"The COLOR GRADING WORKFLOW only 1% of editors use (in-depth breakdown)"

But the first thing I wanna do is I wanna fix the horizon, because you'll see the shot looks slightly crooked. A big problem with these NFL stadiums is that like the not field portion is sloped down, because that's just the way NFL football stadiums, or I guess in this case, college football stadiums are.
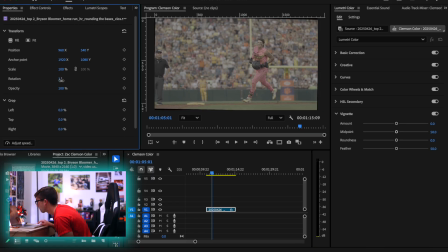So it was a little hard to rotate the hi-hat that I was using, but we can just adjust that 1 degree, scale this puppy back up, and then scale it down again, just like that.
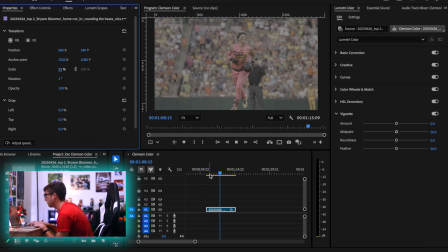And I think that looks pretty good. And we're gonna find our hero shot, which I believe is gonna be the exact frame where Bryson lifts up his hand, just like that. I mean, money right there. So we're gonna mark that by hitting M on our keyboard. And just like last time, we're gonna do the same exact sequence of events.
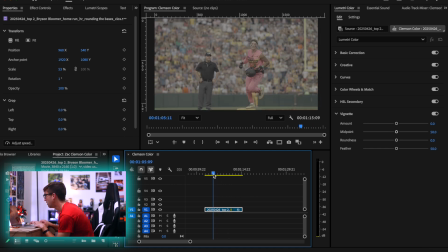And actually, we're not gonna make this our hero shot. We're actually gonna make this frame our hero shot. And I'll explain why in just a moment. But there's actually a reason why I'm using this shot as the next example, and that is because obviously it's gameplay, so there's a lot more to see, but also because of the grass.
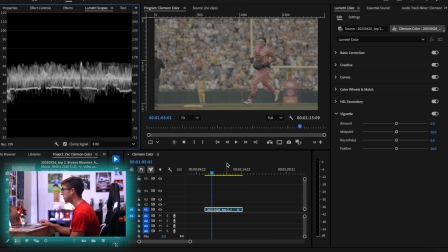But we're gonna get to that in just a moment. So once again, we're gonna pull up our Lumetri Scopes here. We're gonna start with the base correction and then do the color grade. So again, I wanna have kind of like a heroic cinematic feel to this shot, you know? It's a home run. Even though the wall was 190 feet, it's still a big moment for him.
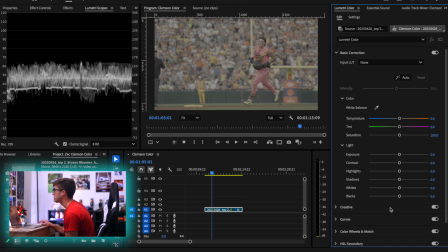So we're going to try to convey that with our color. So once again, the first step we're gonna do is we're gonna lower our black point, just like so. You can see we're kind of peaking down here, so we probably want to slightly bring that up, just about to there.
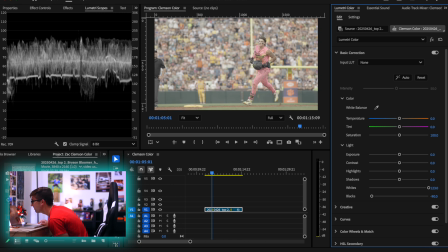Then we're going to adjust our whites. And again, it looks like I was slightly underexposed, and you know, that's kind of frustrating. Like I always try to be perfect exposure in camera, but sometimes heat of the moment, you get slightly underexposed.
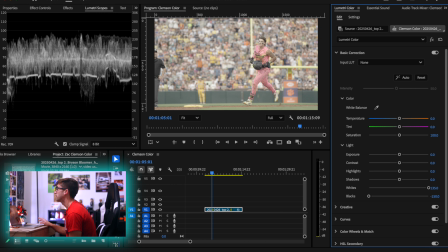But that, hey, it's how it goes. And especially with S-Log, like you're supposed to overexpose S-Log to get the most dynamic range. So that's a little frustrating, but you know, heat of the moment, things happen. Can't complain.
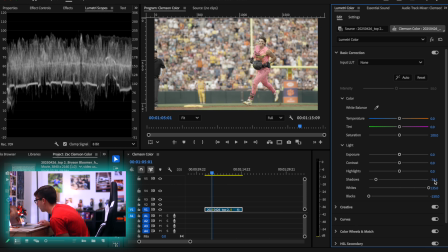We're gonna lower our shadows next.
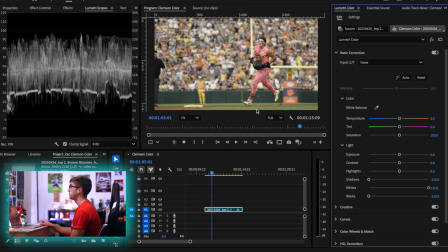We're gonna bring these down, and yeah, you can already see just the sheer amount of dynamic range we're getting just by doing all of this.
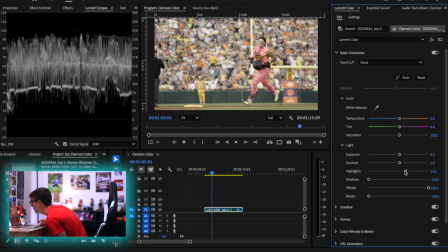And then we're going to raise our highlights ever so slightly, boom. And that is looking pretty good. We're gonna add a little bit of contrast in here as well, not a ton, because we're gonna add real contrast in a moment.
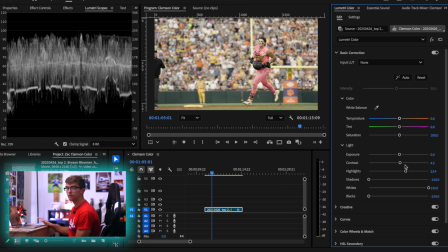I just like to do this slider ever so slightly. I don't really always know why, but on shots like this, where there's a really shallow depth of field, like you can see there's a ton of separation between my subject, which is Bloomer, and the background,
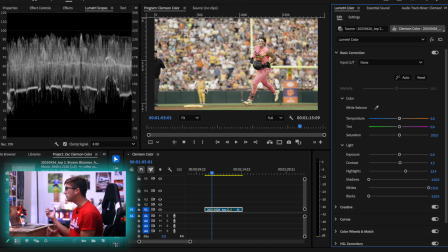which is the stands. We even got like the outfielder in there. It's just nice to add a little extra contrast boost, because contrast is always a good thing. So next up, we're going to white balance.
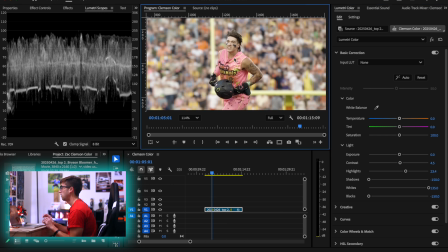And white balancing here, we're going to follow the same principle that we did in our first shot, but we're gonna actually add one step forward, because we don't only wanna adjust the temperature and tint sliders to make the whites white or to make the skin tones look skinny, that's crazy, or to make the skin tones look like, you know, accurate. We also want to adjust it to the mood. And the party animals wear pink jerseys, so we know for a fact that no matter what I do, I want my tint to be more pink,
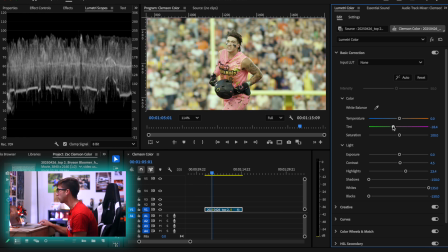more magenta, because it just isn't going to look right if I have too much green in the jersey. That's just going to kill the jersey. And remember, when you're color grading, you want to make the colors of your subject be what stands out, because you control what colors our eye sees. And obviously he's wearing a pink jersey. I want to see the pink in this shot. So again, we are going to white balance for his skin.
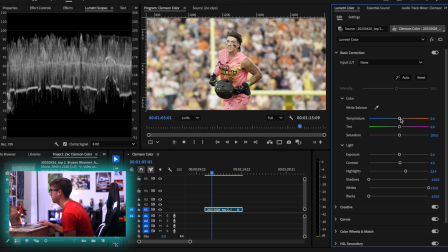We can use the teeth as a white guide, but again, we want to make the skin look more accurate than anything else. So we're going to go slightly cooler and then slightly more magenta. Now again, like, could we have left the white balance how it was? Yes, but, and would it technically have been correct?
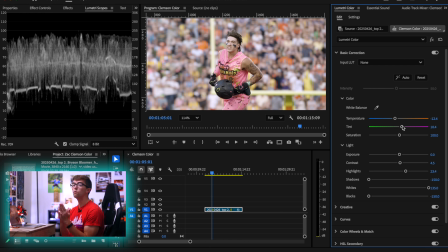Most likely, but we want to have that pink in there.
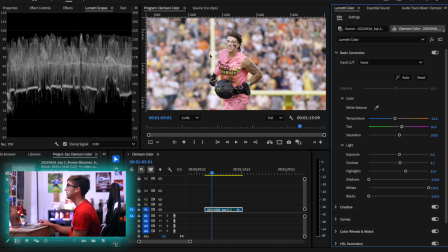We want to have the magenta in there because he's wearing a pink jersey, and because it's going to make the skin tone, the flesh, look slightly more accurate. So like, if there's one thing I can stress enough in this video, it's like, please white balance to their skin, not to something white,
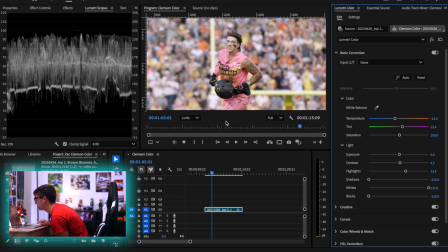because that's going to make the image just look so much more accurate. And it's like those little details are the things that make your videos look better, right? Like, you know, what's the difference between a bad color grade and a good color grade? You don't know until, you know, you're looking at it, but you know one looks better than the other. That's one of those things that really makes it look better, is having those accurate skin tones and having the temperature and tint affect the mood of the image, you know?
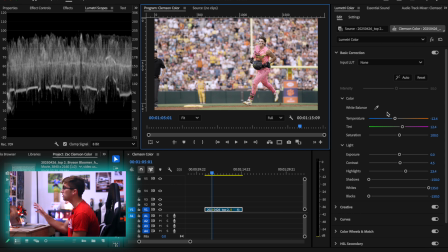You know, so just kind of like, if we were in a hypothetical example, if this game, instead of being played in Clemson, was being played in the deserts of Arizona and it was 150 degrees on the field, hottest game in the history of the sport, then I'd be a little more hesitant to slide the blue slider, because that's not gonna give me the mood that I want in this shot.
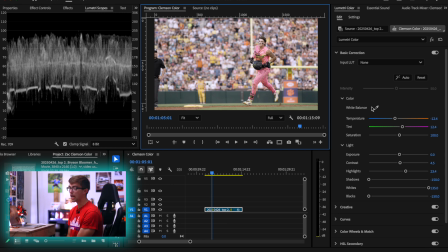You know, I would want the shot to feel super warm. But here, since it was just a regular game and he's wearing a pink jersey, we want to have that magenta in there. And the last thing we're gonna do again is 150, just like that, on our saturation.
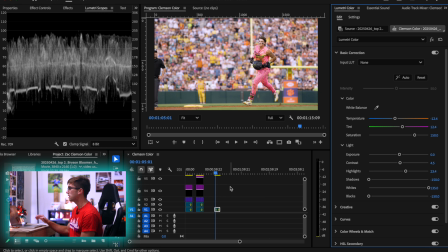And the reason why I'm doing this, I don't know if I made it super clear. The reason why I'm doing this is if my base saturation is all the same, then I can take my adjustment layers.
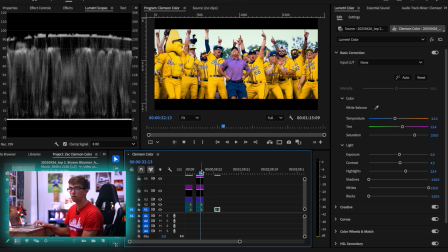So say I wanted this shot of all the bananas, say I wanted this exact look for the shot of bloomer, which I don't, by the way, but say I did, I could just copy and paste that adjustment layer, and then all of the, you know, additional saturations of those yellows would automatically be applied and it won't look wrong.
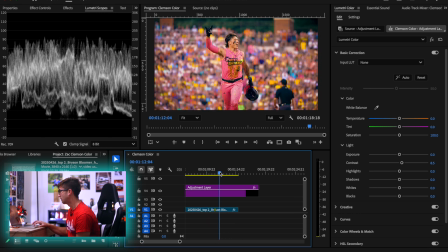Obviously, that looks terrible though. So we're not gonna do that. We're just gonna get rid of that. Why does it look terrible though? Comment down below if you know. I'll spoil it though. It looks terrible because this clip was being colored for the yellows. It's made for the yellows.
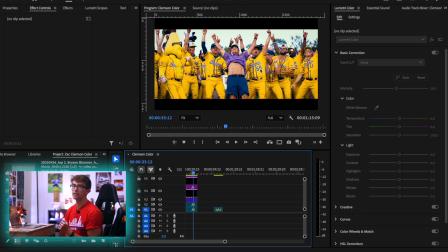So the pink isn't really getting any effect in there. You know, it's made for the yellow.
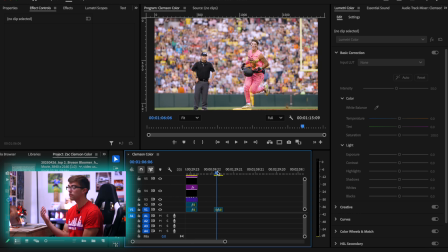This shot, we want to really color for the pink. If I want to make this shot stand out, I want to make the pink jersey stand out. I want to make his flesh stand out. I want to really make the moment stand out, as opposed to making, you know, the yellow jersey.
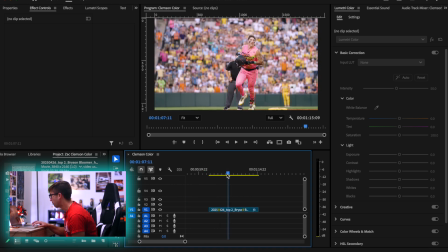Because if I made just the yellows stand out like before the shot, you're barely going to see bloomer, but you're going to see the outfielder back there. And that's not what you want. So that's why each shot gets colored differently. Now, if I was making a movie, it'd be slightly different. You know, if I'm making a movie, I would probably be more, you know, fine-tuned that one look could go over everything. I mean, especially if I'm making a movie of bananas versus party animals, I would kind of create a look to begin with that had both the yellows and the pinks being adjusted, and then like slightly fine-tuned from there. But this is its own shot. We're gonna do it on its own for the sake of the tutorial. So we're gonna pop back to our hero shot right there.
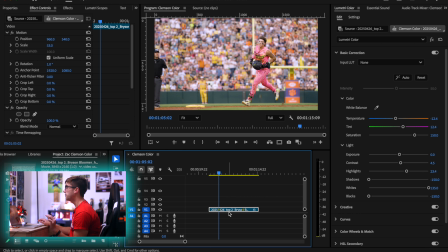That is our base correction. I'm gonna do the same exact thing we did last time because this was still during the day and I wanna really have a cinematic feel. So again, if we hold down Option on our keyboard and drag up, we can duplicate the clip. We're gonna bring the saturation all the way to 0, and we are going to do a hard light mix, just like that.
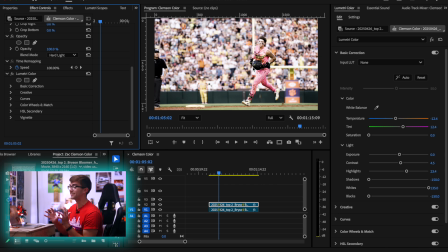And like, that looks fucking sick, but it's definitely too much. So we're going to lower our opacity again, to where it looks about right. I'm not looking at the numbers here. The worst thing you can do is color grade purely off numbers.
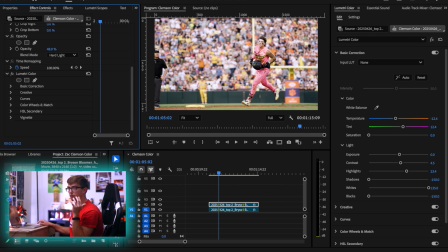So I'm trying not to look at the number because I remember it was like 30 something that we did last time, but I like how this looks right now. And it is a higher mix, but again, it's a new shot, it's a new moment, it's a new scene, it's a new scenario, it's a new camera composition. And that's why these things are so fine-tuned. Like, you know, if this was the same shot as Dabo, then cool, but it's not.
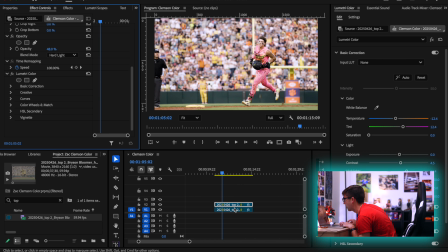So I like how that looks. Now we can get into the grading. So again, we're gonna come in here, add our adjustment layer.